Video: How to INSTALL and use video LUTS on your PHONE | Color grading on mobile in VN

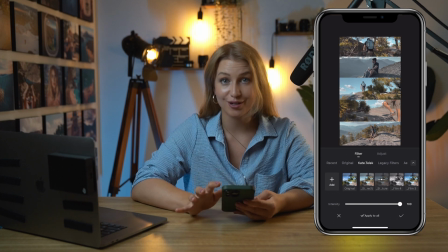8:15 And if you see, it's warmer tones, a little bit different blues and greens hues, and your skin looks a bit more tan. That's just my style, it looks a little bit more like, I don't know, retro, warm and cozy. I use it, yeah, again, all the time. A couple of things to consider when you use LUTs. I almost never use my LUTs or any other LUTs to 100% because it looks kind of too much and unrealistic, especially if it's one of this, like if you see a film like that,
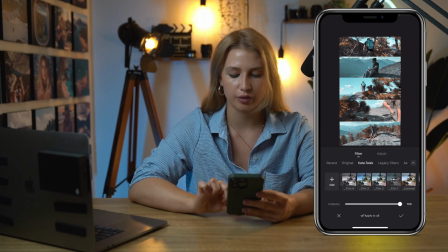8:48 it looks just too much. So I would probably use it at 70% or even lower. If you see 59, that's how I'd probably use it. If you see 100, yeah, it's too much, it looks too fake. Just keep in mind that sometimes less is more.
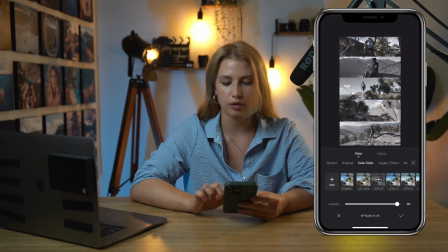9:04 Unless it's black and white, like usually black and white, in order to get black and white footage, you'll need to use it at 100%, but you can also use it, let's say like 60% to have this desaturated look in your videos.
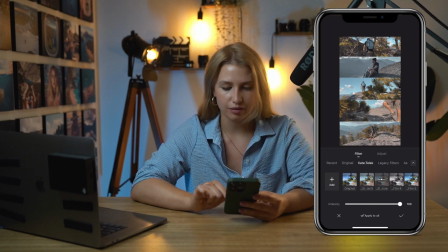9:18 And also probably my signature LUT, you can use it at more or less 100% because it's pretty soft. Another thing, just please keep in mind that LUTs would not be able to save your footage. So you'll need to have a good original video in order to make it look good using LUTs, if you know what I mean. Just keep it in mind, the lighting when you make your video so it doesn't have grain, the composition and things like that. The only probably exception to that is my little hack. If you have totally crappy video, like you had very bad lighting, it looks
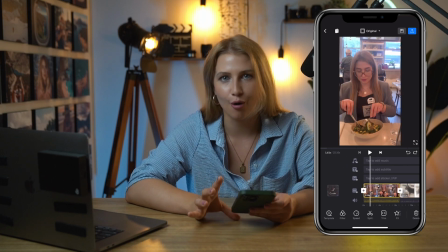9:55 grainy, the skin tones and like other tones look really bad and you cannot really fix it in your
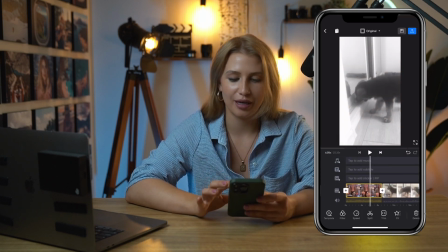10:02 post-production, you can use black and white filter because it will make everything more or less the same color.
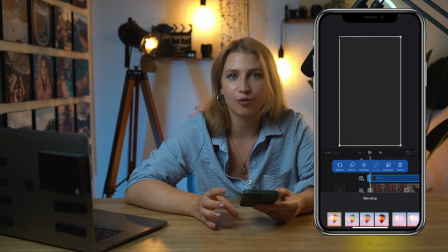10:11 And I'll add some grain to it or dust and particles overlay.
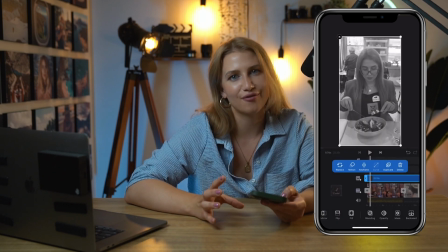10:15 So this way it is as if I meant to make my video look like that.
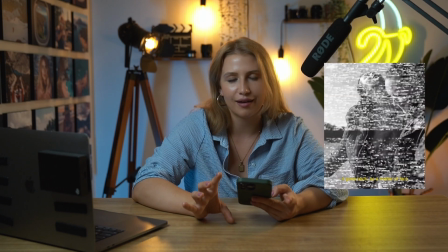10:21 So vibey and old style. And so now you know, if you see black and white videos on my Instagram, most probably the original looked really crappy. So I tried to fix it and use this hack. And last thing, if your video consists of few clips, just make sure that these clips are more or less consistent in terms of brightness and contrast and things like that, and then apply your LUTs. Actually, I'm thinking now I will leave a link down below to a Dropbox folder with my favorite dust particles, overlays, film burns, and other free resources, so feel free to check it out. All of them are free for personal use, most of them are not free for commercial use, because I didn't actually make them, I downloaded them for free on internet from different resources. And that's it, I hope you found this tutorial helpful. If you did, please give this video a like, because it really helps me grow my channel, and please also give me a follow if you want to see more smartphone videography tutorials and tips and tricks. See you soon.